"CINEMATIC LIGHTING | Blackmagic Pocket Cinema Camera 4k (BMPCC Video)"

contrast than that yeah and try to use them for your image to make it pop man
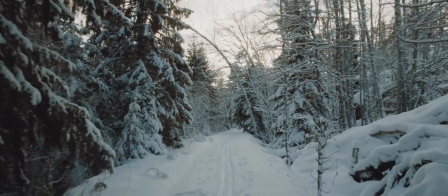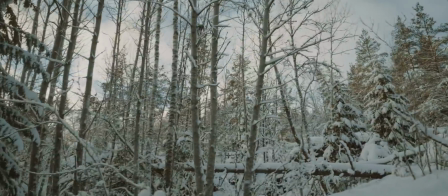so freaking dreamy do you see all this so much snow like i love living in sweden you should come sometime i'll take you out skiing another thing to consider is the edge light how can you use that to accentuate the character let me just turn a light on and i can show you
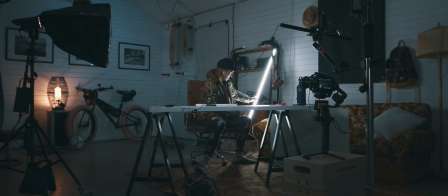so if you have something like this you
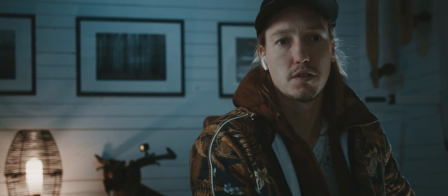could just get a rim on somebody
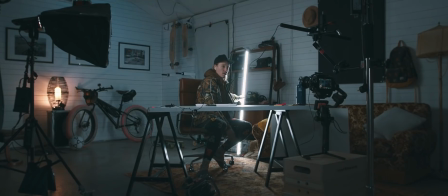let me just put this up hold
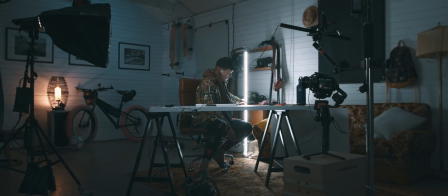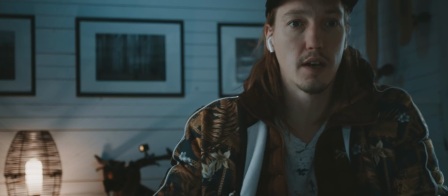okay so here you can see you get a little bit of the edge of my
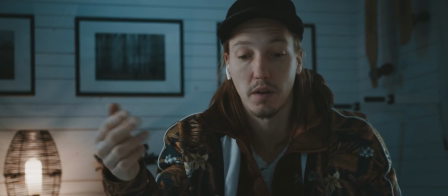on my shirt this is a really nice way of working I think even if you turn this off you
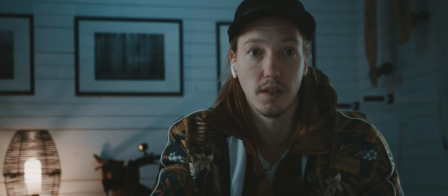would actually have something going on I would think that you would want some of this but maybe you
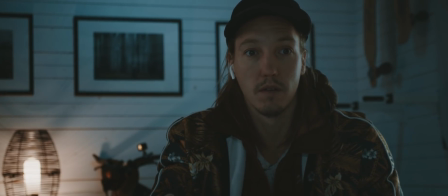can turn this to the minimal somewhere around here maybe
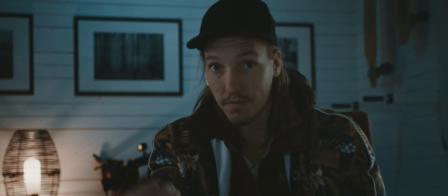uh ish could work but then you have that
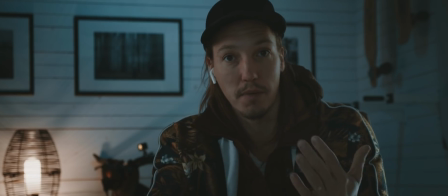light to accentuate and and to kind of separate the character from the background which I think
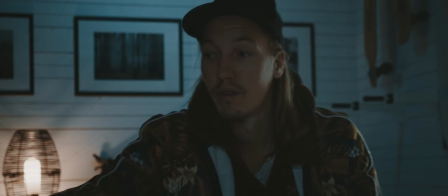is super important but if you turn this off you would turn this on a little bit more this
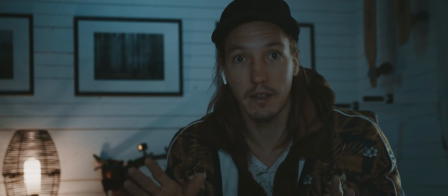would also be fine you don't have to light the phases and everything so that you see
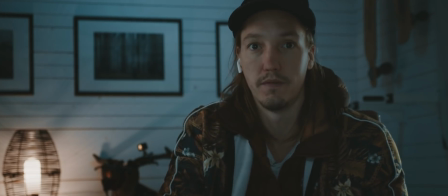everything I think that's like a very much rookie mistake that people make they think that you need to see everything that's definitely not the case light for the type of mood that you're going after do not light for the way that Hollywood films look
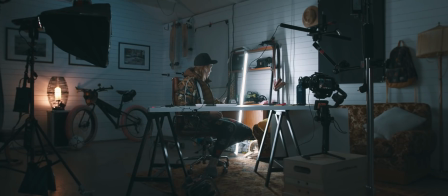just one way of doing it you could work with like backlights in all sorts of different ways but I really like that way of working where you just kind of push something to be more visible and separate things from the layers that I'm talking
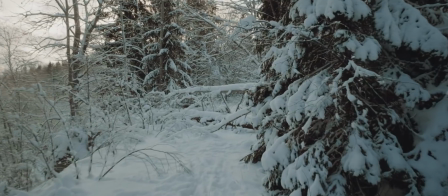Uh oh,
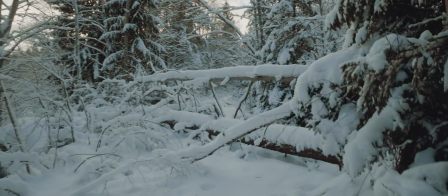I wonder if I can get past this.
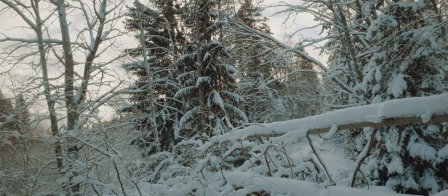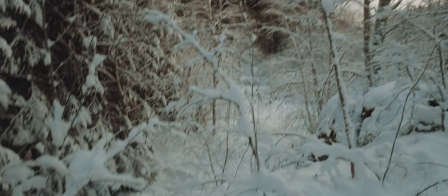That is a big tree and that's a big slope. So there's there was a storm I guess the day after New Year's and there was like a lot of trees has fallen and nobody has actually picked them up yet. This thing I have to turn around Sucks If you for instance are having a lot of moving subjects or something It's more important that you have high dynamic range and don't go too shallow on the depth of field and Also if you project stuff in the cinema like very shallow depth of field like 1.4 on a full frame That's Very close like it's so freaking
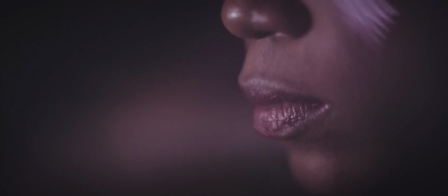close that you're gonna be wobbling your eyes when you watch it on the big screen So you need to think about that as well,
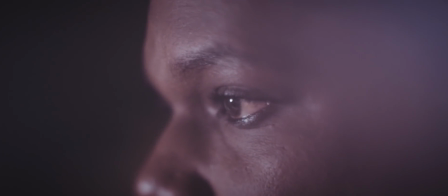like where is it going to be projected. If it's on a phone then it might be called for because you can't see the depth of field in the same way. But you need to consider that and then we start lighting.
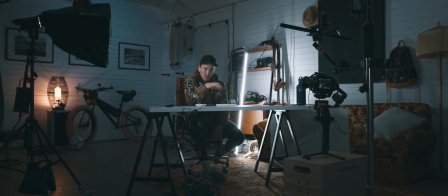One thing that's become really popular in terms of lighting is shooting into the shadows. When you're shooting into the shadows you want something to happen in the background. so let me just switch
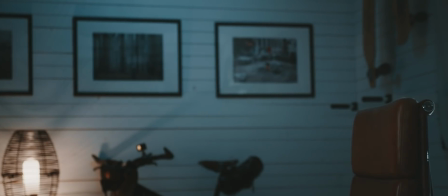this one around and you can see what I mean if we push this
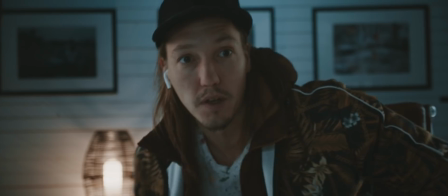okay so let's see we're shooting into the shadows a bit more now